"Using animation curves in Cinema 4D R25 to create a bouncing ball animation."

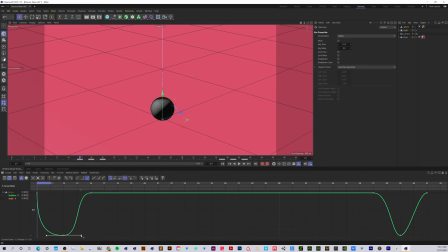747s
And then I'm going to exaggerate that squash by just dragging it out a little bit. And I don't know if you've noticed, but sometimes when you're pulling these out, you can get this so it's not perfectly straight and you have to kind of get in there.
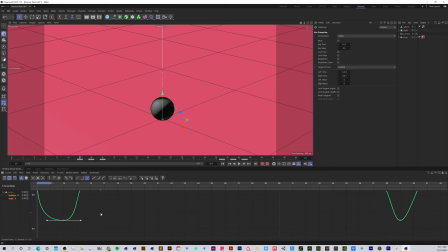760s
So one thing you could do is click the 0 key and that just levels that out. I'll click H. And then for squashing out, we can actually have a little bit of that easing back out there.
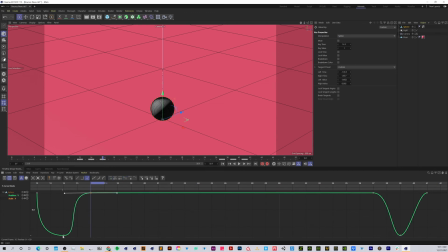775s
I think that'll look pretty good. So we're just easing right there. So let's check that out. So some of these things are really subtle, but they all kind of add up to make a pretty big difference. So we need to fix this squash right there. So let's grab this. I'm going to hold the Shift key.
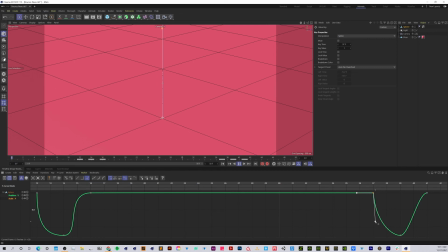792s
So it's kind of like the opposite of our position curve. And then let's exaggerate this one a little bit more.
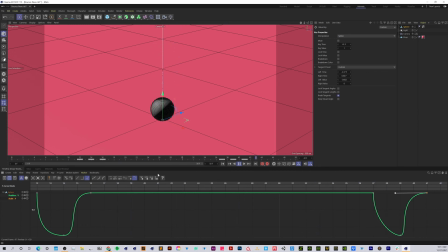810s
And so that's looking pretty good. So after this point, you could basically come in here and you can continue to adjust things. You can move around the timing. But as far as a basic squash animation, I think this is looking pretty good.
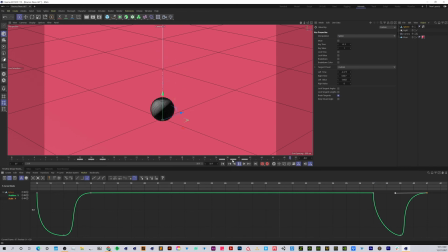823s
Sometimes on my animations, I like to just even fine tune this last one a little bit more, just exaggerate this last scale up. And so I can grab this and I can move it over.
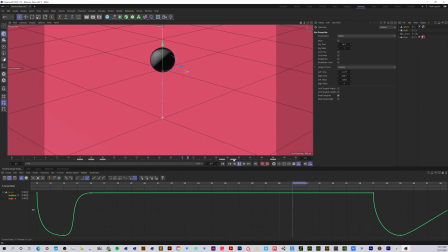839s
And let's move it over even more. So when we pop back up at the end, it's actually just a little bit of a slower pop up. And I kind of like to have this happen quicker right when it hits down and then just slowly pops back up.
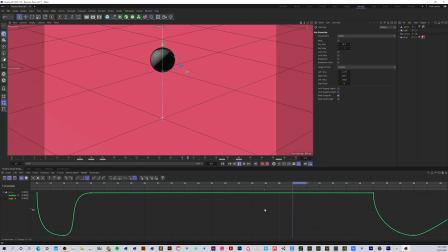856s
I just like the way that looks. Of course, there's all kinds of different ways you could do that. Let me click the H key to frame everything. And I'm going to just grab this last keyframe and just bring that over just a little bit more. Click the 0 key to straighten that out.
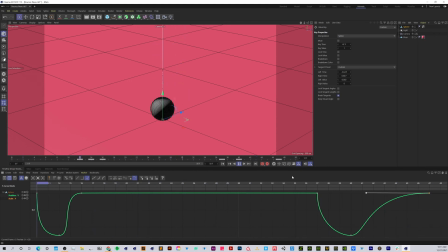875s
So there we go. So the last little touch that we could put into this animation if we wanted to is a little bit of stretching as it's falling. So let me pause this, rewind it.
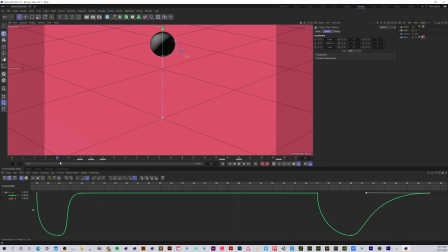889s
So as the sphere is coming down, we can stretch it just a little bit on the same axis here, the Y. And we'll just give it a little bit of a cartoon kind of movement. So as it's gaining speed, it's going to stretch just a little bit more to right there.
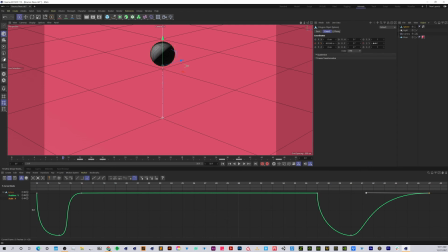906s
So what we can do is increase this like that, and we can put that right behind there. Let's check that out, see how that looks.
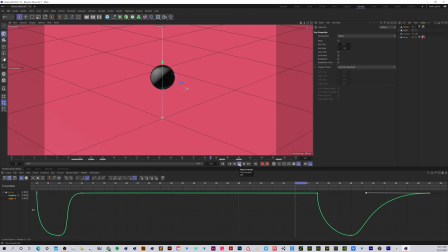So that just gives it a little bit of an extra kind of fun movement. And so of course we want to kind of do the same thing right here.
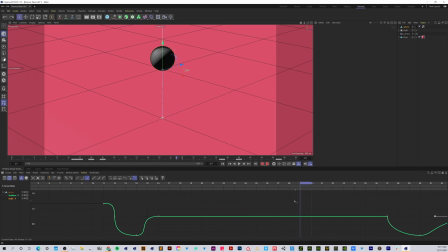936s
So as it's going up, hitting the ground, popping back up. And then when we get up to the top, what we can do is we can actually increase that stretch, and we can actually just have that stretch hang. And let's give that a shot. So to right there. So let's increase that a little bit right there.
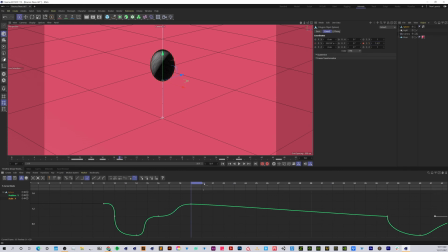And we'll go to 1. And then as it's going back down, let's click 1.
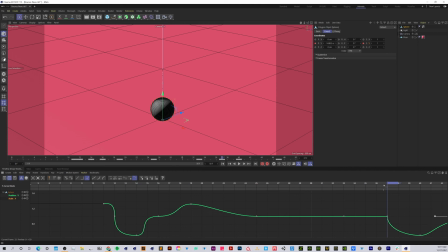973s
And then right when it hits right around here, we can have it go up. Let's go right there. And we'll do a little stretching right there.